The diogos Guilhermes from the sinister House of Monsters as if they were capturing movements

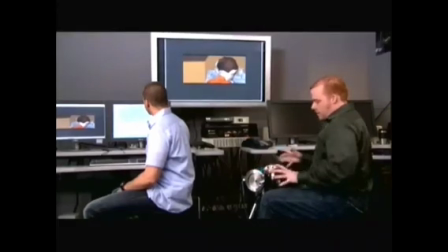So once the lens is set, now you can see here as I'm controlling with the wheels, we have tilt controls moving up and down.
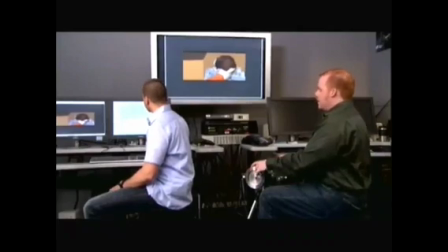We have pan controls here. So what's amazing about this process is it behaves just like a traditional film camera would,
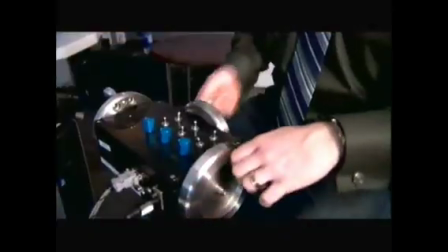but it's feeding directly into the computer with our performance capture running over and over and over again in real time.
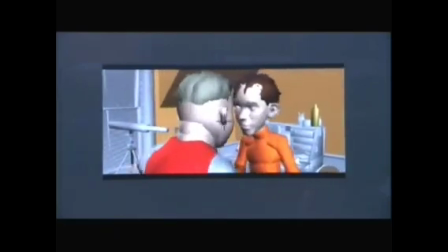To get even more dynamics and more of a handheld look,
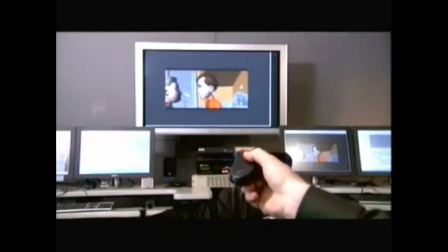we actually have a handheld system that translates all of your motion right directly from your hand and wrist right to the camera. Traditionally, in CG features and
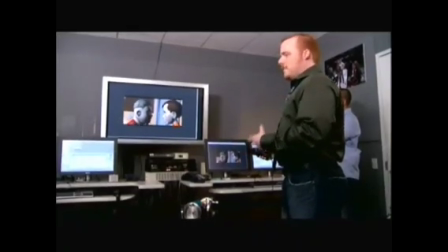computer-generated films, the camera moves are very perfect and programmed and have this perfection that doesn't feel so natural.
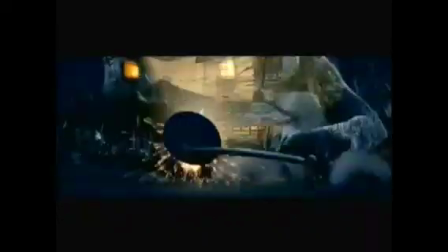And the point behind Monster House is that we're making our characters look very natural and feel like they're handmade.
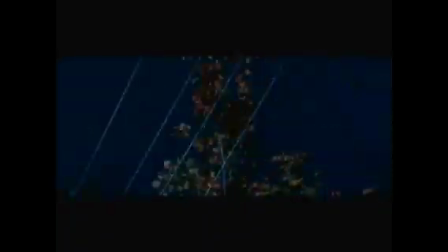We want to have the same feeling in our camera work.
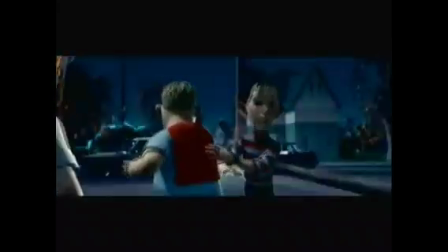So if we wanted to get something really dynamic, this handheld device adds a really wonderful organic element to our moves. So using all these different kind of tools where we have the wheels head, we have virtual dolly tracks, and handheld devices,
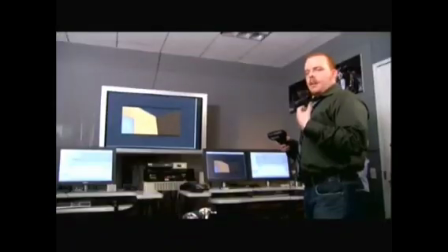bringing all of these things together and using them in different combinations allow the filmmakers to create a very human-feeling,
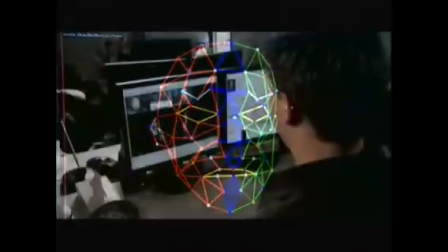handmade look to each shot that they're doing. And across the whole film,
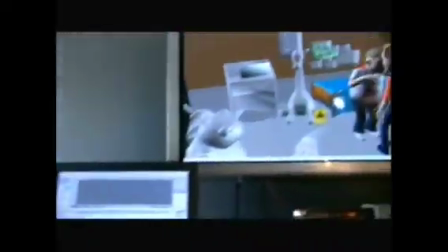the whole goal is to walk away with something that you've been immersed into that doesn't have all the elements of computers and perfection that you might see in other CG features.
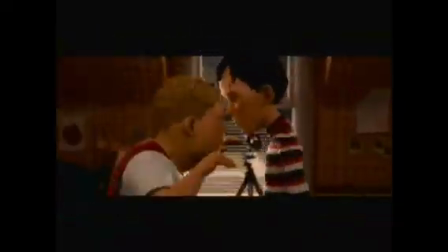You can't call dibs on a girl through a telescope. Well, you can't call dibs on a girl. Just did.
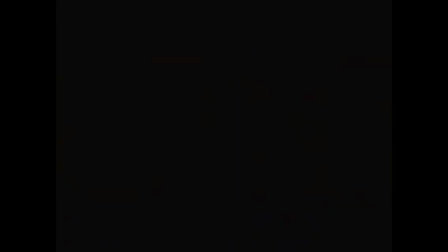Me too.
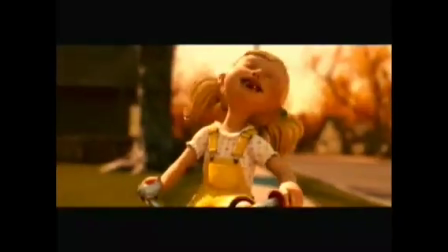There's this one place in the neighborhood that you as a child are afraid to go by. There's something going on at that house. There was these rumors that kids who would walk by the house would suddenly vanish.
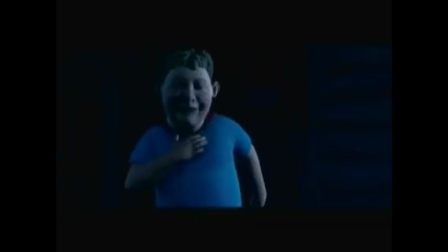Come back, please!
We've taken that very sense of this scary house and actually given it life.
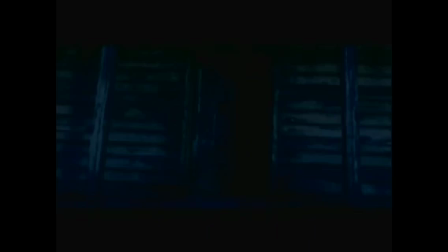How do you create a voice of a house? To make it real, we had to find a way to give this house a sound. You start by thinking of the house as a living creature.
If those are the teeth and that's the tongue, then that must be the uvula.
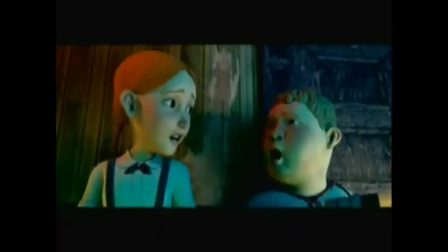Oh, so it's a girl house.
Everything has to be organic.
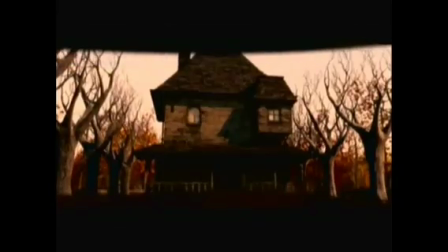It's a real neighborhood in which very unusual things happen.
What are you two weirdos up to?
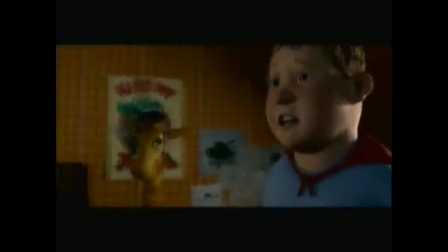Just something in the house across the street just tried to eat us.
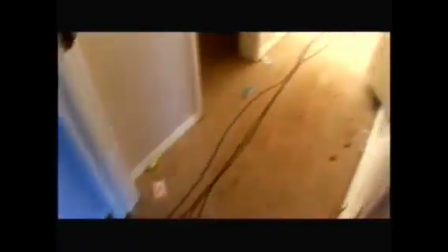We've gone out and actually lined the interior of a house with microphones and then tore the house down.
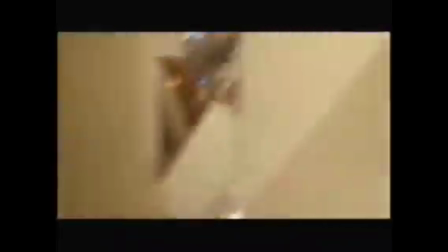I had microphones mounted in a window, and I looked up, and the claws of the bulldozer were right over me.
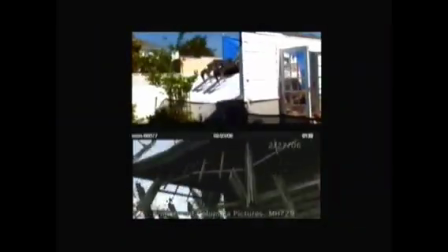We could actually hear what it sounds like when its roof crushes down on itself, where its windows get yanked out.
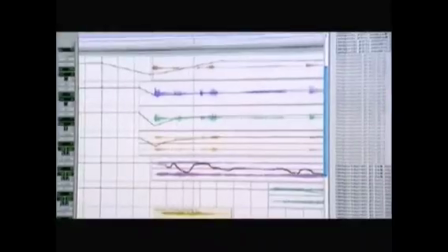If you can find enough of those kinds of pieces and then combine those with a human voice, you really get the impression that you're hearing the house talk.
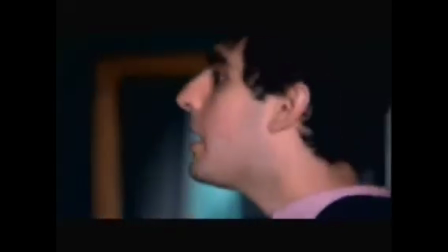We have a ping pong table in our basement.
Gil went to New York to do a recording session with Kathleen Turner, where he actually had her watching the movie and performing sounds in sync with the movie.
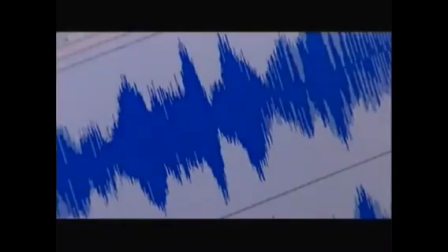You've been a bad girl, haven't you?
We had the idea to take a lot of these recordings and play them back in a real space.
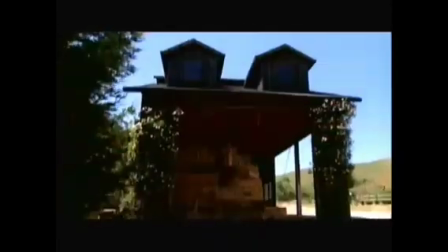The sound designers are going out and they're finding barns, getting that live house sound.
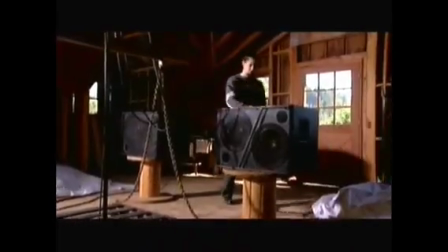A barn is a loose enough structure so that it's going to rattle when you play a loud sound in it.
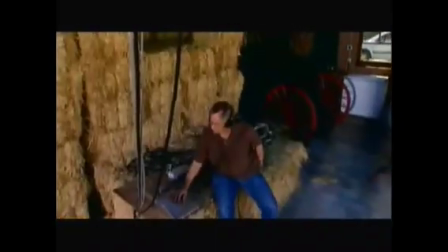And so all the sound that's created inside the barn becomes kind of amplified and swirls around and gets distorted.